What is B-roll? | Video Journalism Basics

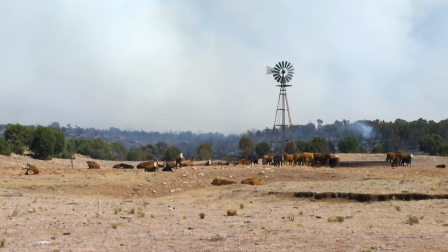B-roll is extra footage we grab of whatever story we're talking about to help visually demonstrate it, sort of as an example, while you're hearing the reporter or the interviewee talking about the subject of the story.
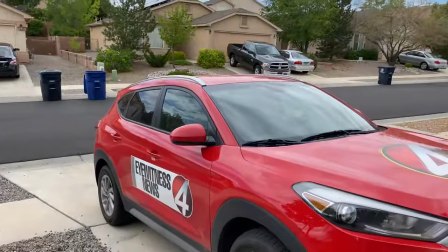Hey! Alright so today we're going to be looking around trying to get some real estate footage, some for sale signs. Oh and this is my roommate, Kevin, by the way. Probably the worst shot of my face ever. Good. Keep you humble. Oh boy.
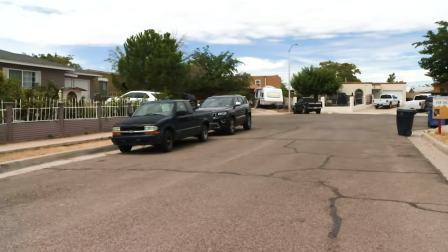Yeah we think it's gonna be about foreclosures just because that's what we're assuming because of corona. We're assuming that a lot of people have had their houses foreclosed on And we're looking at the Zillow
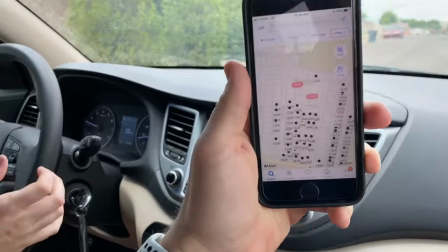app and we had to put some filters on to get rid of them because Hey,
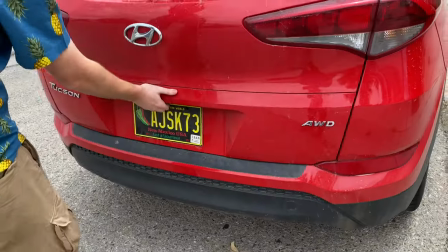there's another sign. There it is Did people ever give you trouble?
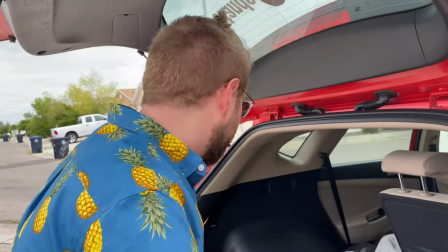Not usually for stuff like this people might come out and ask me like You know, what's the story or what's going on?
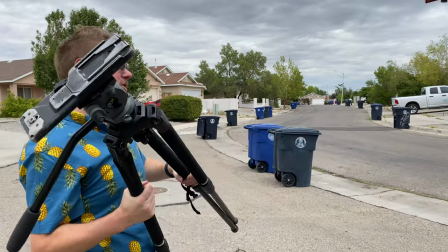But I'm trying to not get anything too specific because I'm not quite sure yet what type of story we're doing. So it could be a positive story, could be a negative story,
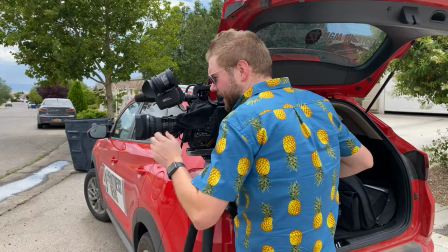and I don't want to get footage of a specific person's phone number like on the sign,
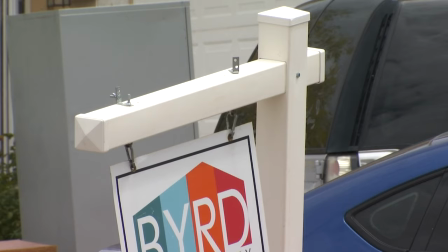you know, without knowing what the story is.
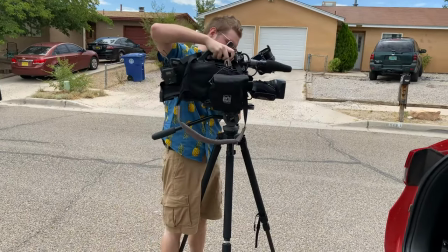When you first set up you want to set your camera on a tripod and get some nice steady locked-off shots.
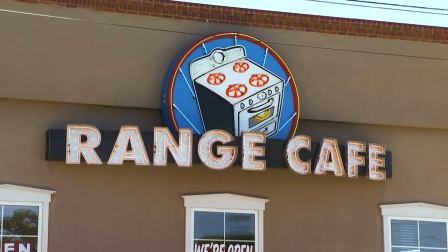You want to go. Wides, mediums, tights. You want to get some close-ups and a few cutaways.
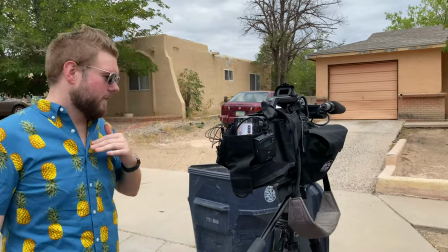And after you've gotten, I would say, maybe 10 traditional shots of whatever it is you're trying to film,
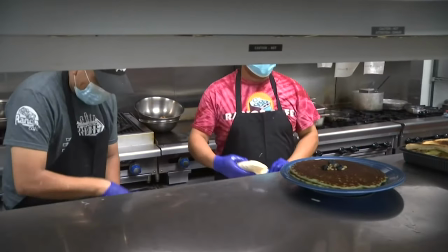maybe it's a restaurant and you're getting different shots of them cooking food,
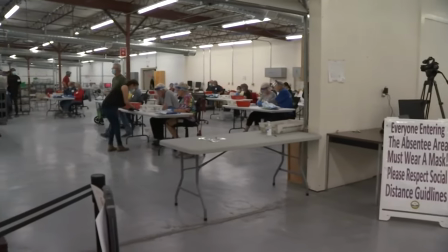or maybe it's a building and it's people filing paperwork and you want to get some shots of people submitting their paperwork.
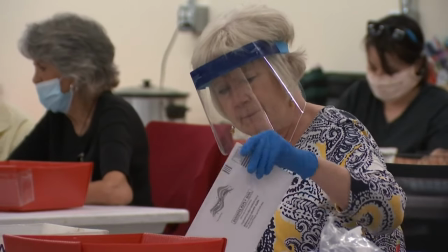Either way, after you've done the conventional by-the-books shooting,
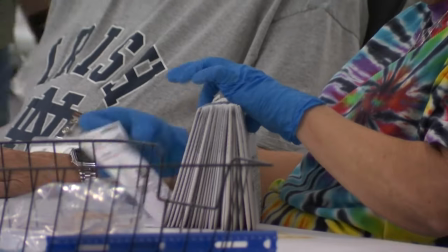the bread-and-butter basic no-frills b-roll that you want to shoot, you then want to take your camera off the tripod and get a little more creative with it.
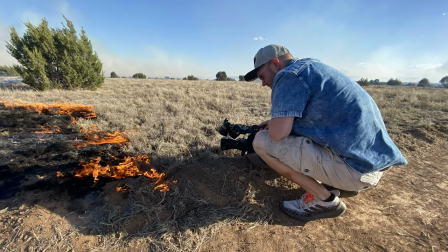At least for me, that makes the job a lot more fun. I want to take my camera and go get right up in there and get some gnats.
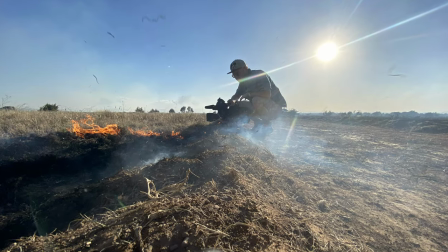Take your camera close to your subjects. You want to get down on the ground and be filming your camera from the ground's perspective. You want to move your camera all over, and you want to do it relatively quick,
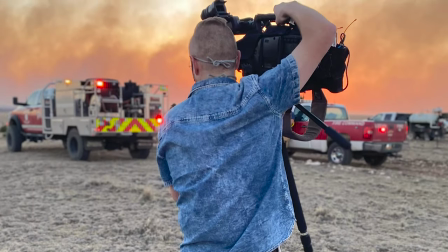kind of running all over the environment you're in, trying to get as many creative, interesting shots as you can think of.
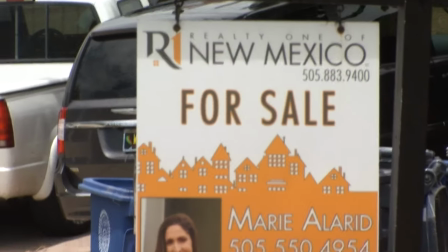So, you see, I take my glasses off when I'm looking through the viewfinder because I have transition lenses.
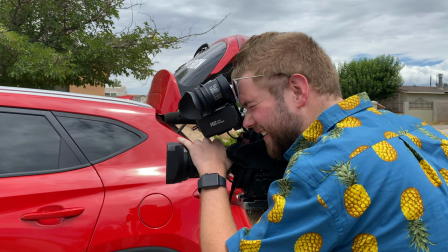If you make it look good in the darkness, it's probably going to be overblown. Yeah, exactly.
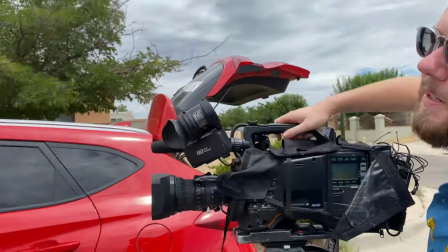It's like built-in ND filters from my eyes. I'm actually too far back. Hey there.
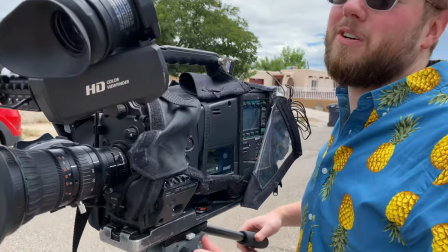We're just doing a story about real estate.